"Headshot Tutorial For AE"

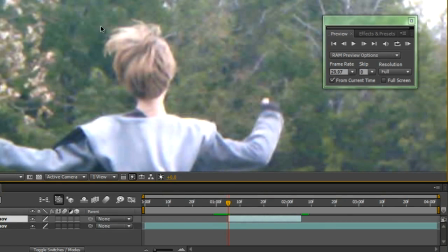So on the first frame, we're going to go up to my head, and we're going to click the Pen tool,
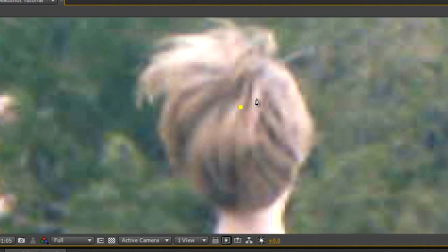and create a small hole in my head. So, just draw it really raggedy like this, because it is a bullet hole, so it's not going to be very circle-ish. And the more key frames you put in there, the better.
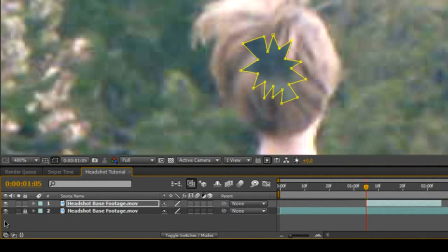Now we can, once again, turn back on the eye, and as you can see, as soon as you turn back on the eye, a hole in my head just appears. But as you can see, this hole is way too sharp. I mean, you wouldn't think it would look like that.
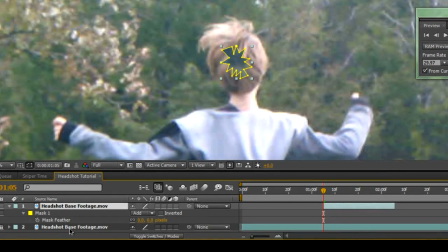So what we're going to do is click on the layer and hit F to bring up the mask feather. And we'll set that to around 5.
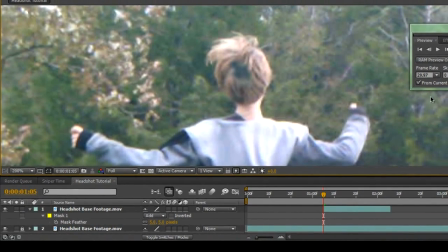So as you can see, we have a much better hole here.
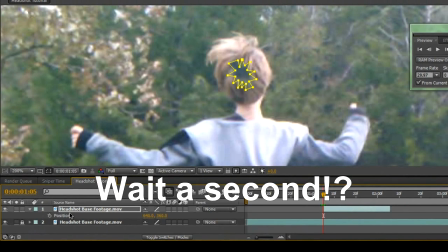So now we're going to go and hit P, or actually M. to bring up the mask path.
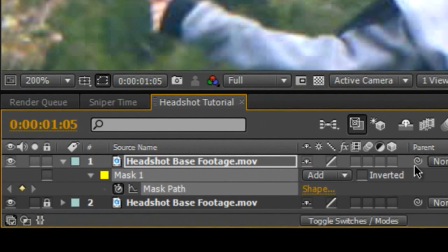And hit a keyframe right there.
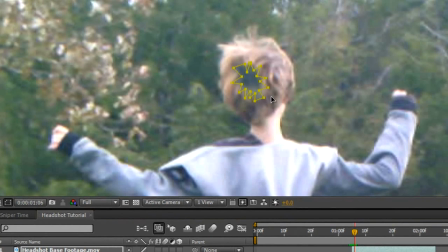Now we can go forward one frame and we're going to move this mask down to be in the center of my head again.
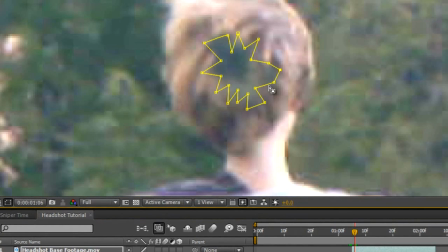And now we're going to resize it so that it's a little bit bigger.
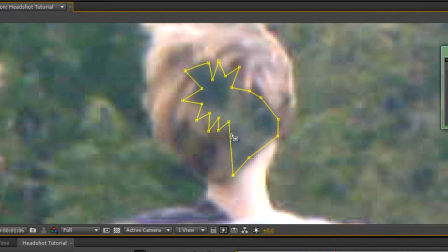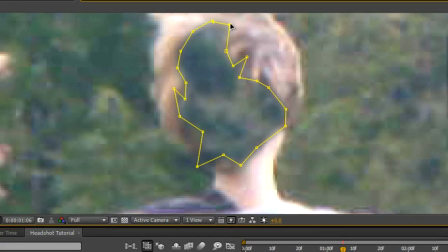So as you can see, just maintain that raggedy shape. But you're actually going to be making it a lot bigger than it was originally.
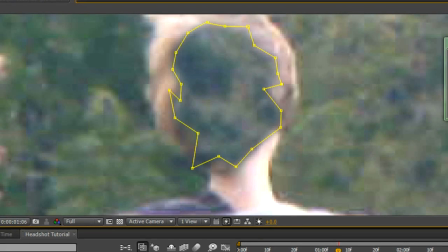Alright, so now that the hole's gotten bigger, This is what it looks like.
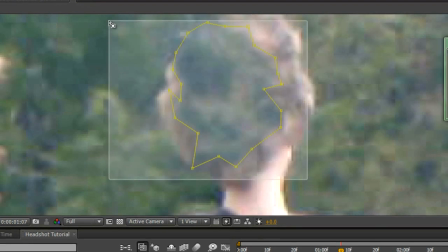So now the third frame, the third keyframe, we're going to drag to select all these points and drag it down to the center of my head again.
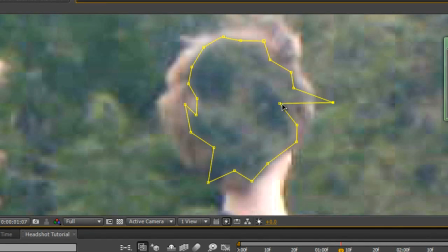And now we're going to move it so that it's so big that there's only little portions of my head left. And remember to leave my neck, because my neck is one of the... You don't want my head to completely disappear. You want to leave some of my neck so that it looks like it's kind of floating there in space.
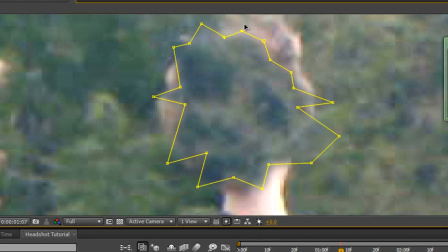So as you can see, we're expanding the mask where there's only little pieces of my head left, like that.
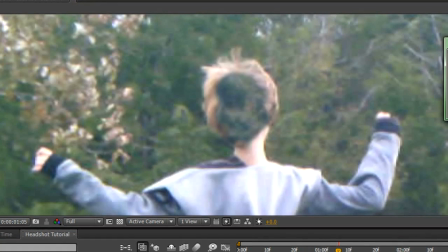So now, without the mask, you can see that it looks pretty good so far.
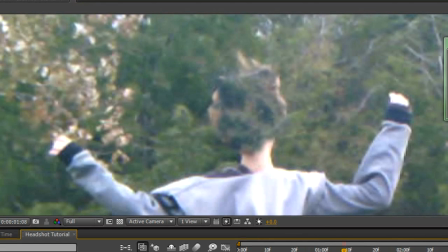It's a nice big development as we remove it. So now we're going to cover the entire head with this very last mask.
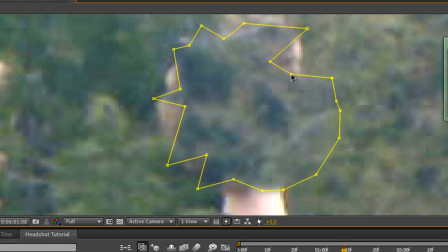So about three or four frames in, we're going to cover the entire head. So drag the mask out so that it covers my entire head, but make sure to leave my neck.
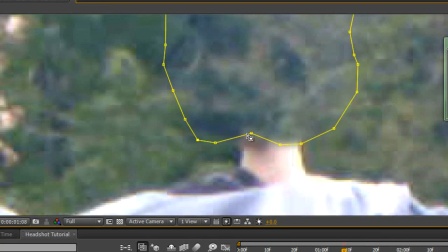This is a long and arduous process, and so now that we've gotten this up to this point,
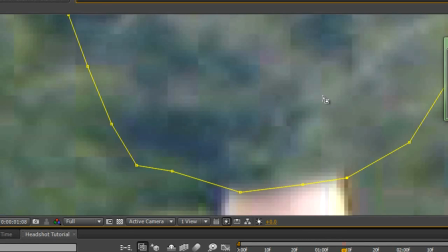I'm going to skip ahead until I finish this as to not take up too much time,
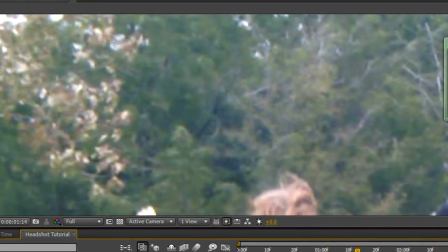but pretty much what we're going to do from this point on is we're just going to animate it to keep it where it's tracking onto my head.
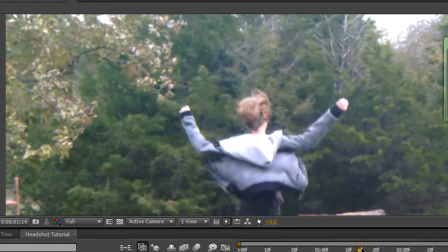So as you can see, it does that, but then we need it as it goes through the video to stay on my head.
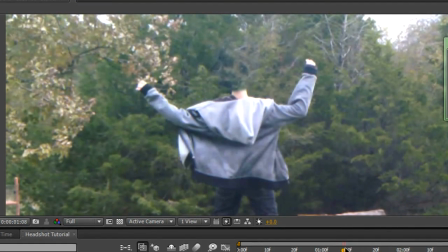So, that's what I'm going to do now.
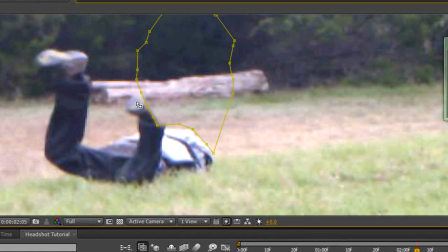So now you can see that we've gotten to this very end point,
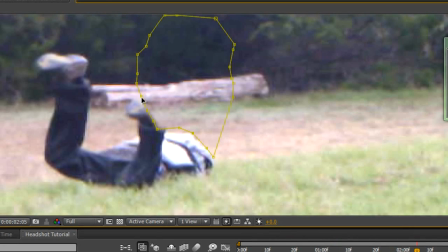and I'm on the very last frame, and my foot has come and interacted with the mask. So we're going to drag away so that my foot doesn't touch the mask.
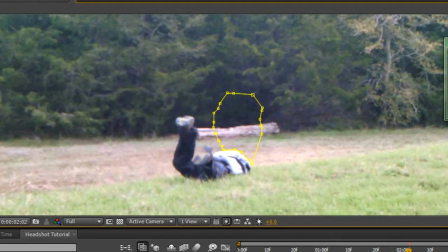So now if we watch this after locking the layer,
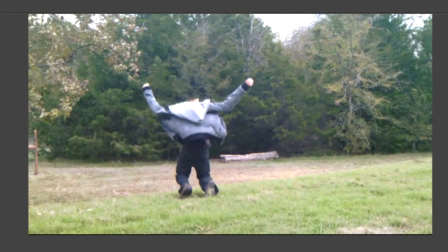we'll see that it looks pretty good.
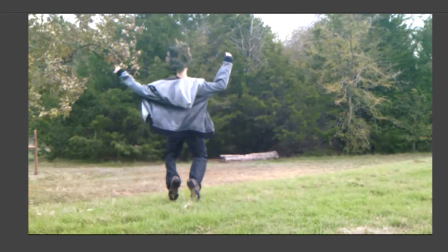So just a nice little three-frame envelope right there. And then the fall should be perfect. So after masking out the head, we can now go directly into the blood effects.
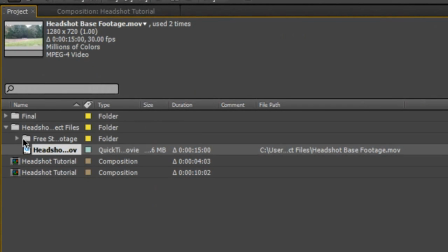And you'll notice that in the project files, I included a folder that says free stock footage,
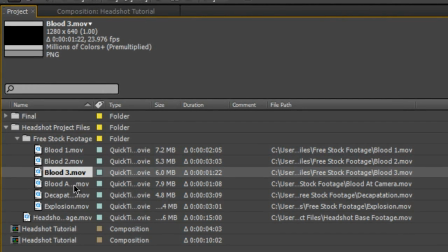and it has different stock footage that I'm including with this video that you can use to just get
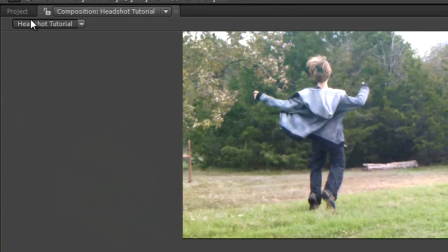all the effects if you don't have a good stock footage source.
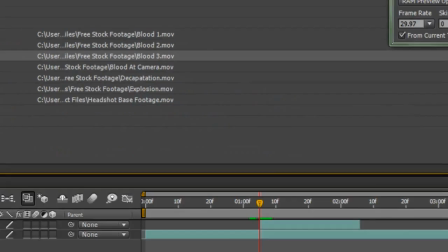So let's do Blood 3. And you can just watch each one to make sure which one actually fits with your footage at the moment.
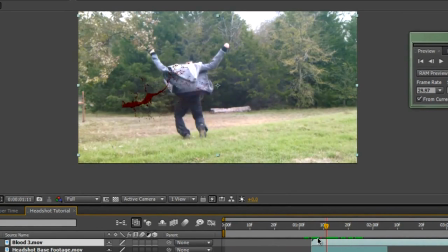So this one looks good. So what we're going to do is we're going to start And as you can see on the first frame, when I go to the second frame, it's the same as the first frame. So we're going to cut off the first frame and move it back. So now what we're going to do is take it and position it right where my head hole appears.
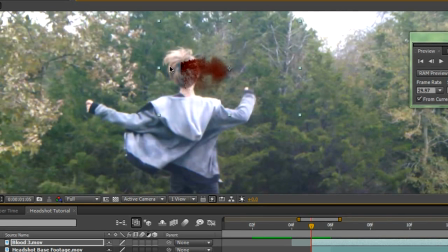So right about like that. And don't worry, we'll make this look better right here in just a second. But right now, that's basically what we're going for. So now we're going to click it and hit P for position.
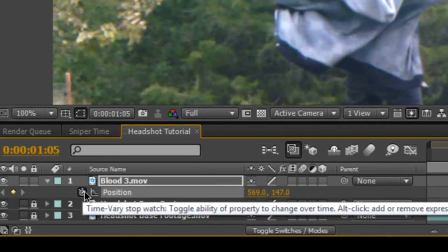We're going to click a keyframe there. Now we're going to drag forward until you can tell that almost all the blood has fallen off of the little screen.
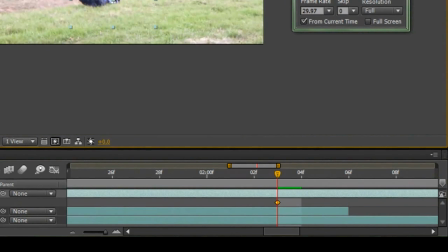And then we're going to drag it down here.
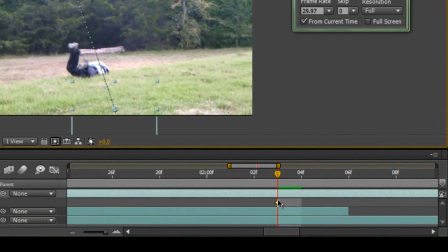We're going to have a keyframe there. And now we're going to go back to the middle of it, as you can see, and drag this out.
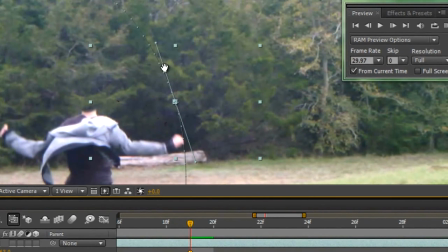Now you can edit your Beezer curves to make the blood fall in a more realistic fashion.
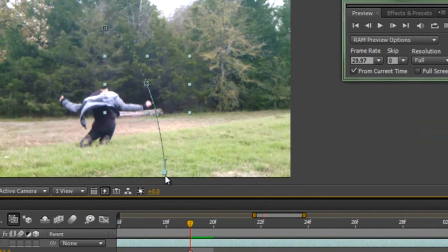And edit this little keyframe down here. So now we have a nice curve to the blood as it falls down. Because blood doesn't just float there, it falls with gravity.
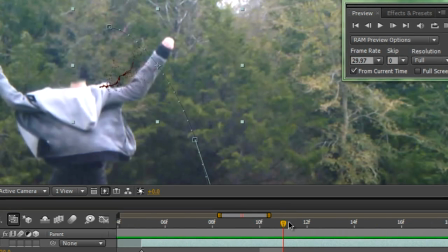But, as you can see, the blood looks more like it's kind of just jumping around. It doesn't look like it's actually falling with the video.
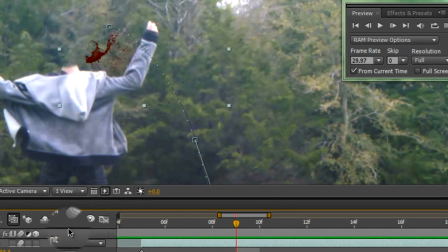So what we have to do is click a little motion blur slot here. Then not only do you have to click it there, but you also have to click it up here where the composition is. And what that'll do is it'll activate motion blur for the entire composition
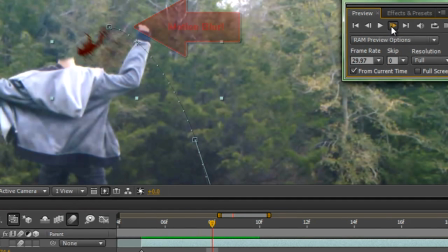and allow you to make everything meld and look like it's actually moving inside of the video.
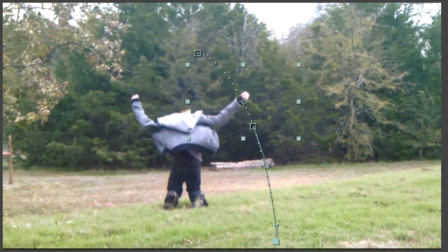There we go. So that's the first blood,
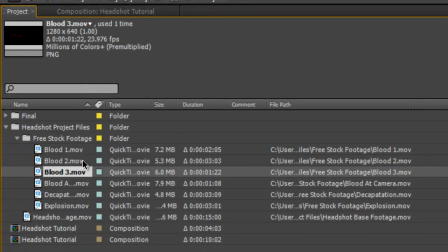and we're going to do the same thing for the next few bloods. so I'll check back as soon as I'm done with the next two.
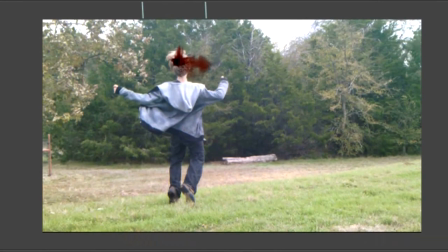Alright, so I've gotten the other two blood hits all put in here and added motion blur and animated each one of them.
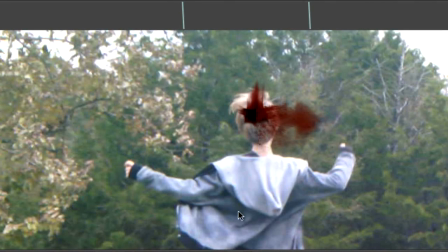And the best way to actually put the blood hits to make it look like the back of the head's being blown open is to use them in three different orientations.
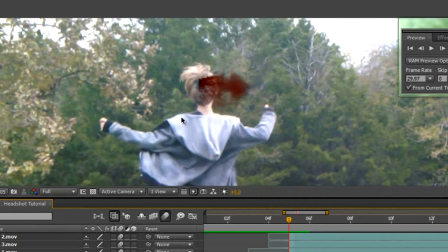One of them pointing to this side and it'll be animated, obviously, to fall to the same side that it's pointing.
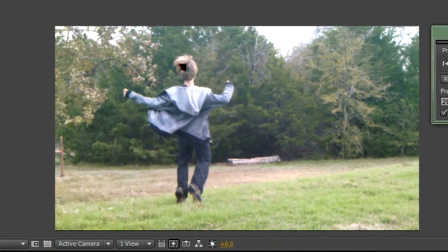The second blood hit should be pointing to the other side, and this blood hit will also be animated to fall to the side that it's pointing. And the third blood hit, you should animate to where it's pointing to the top,
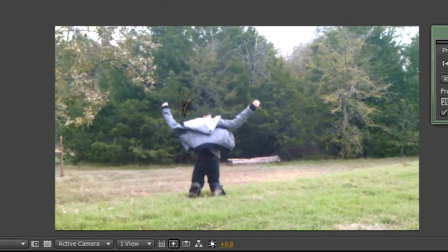and then it falls straight down after being animated to the top, like that.
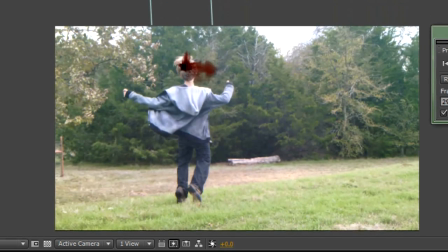And so once you put them all together, it looks like a nice big head explosion hit thing. So now that we've got that, let's add something to blend all these together, because they still don't look too good.
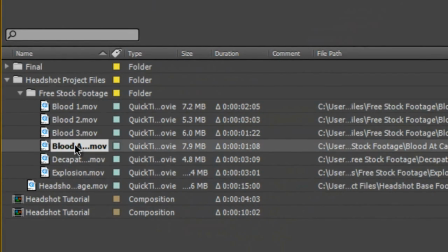So we're going to go Project and insert this blood at camera that I included.
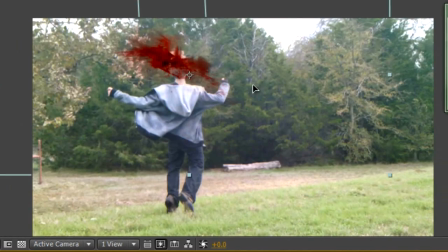We're going to drop that in on top of there. Now you may ask why we didn't do this in the first place, and the reason is that this blood at camera is not enough blood.
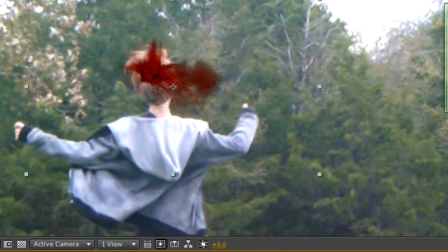So you have to add this blood yourself.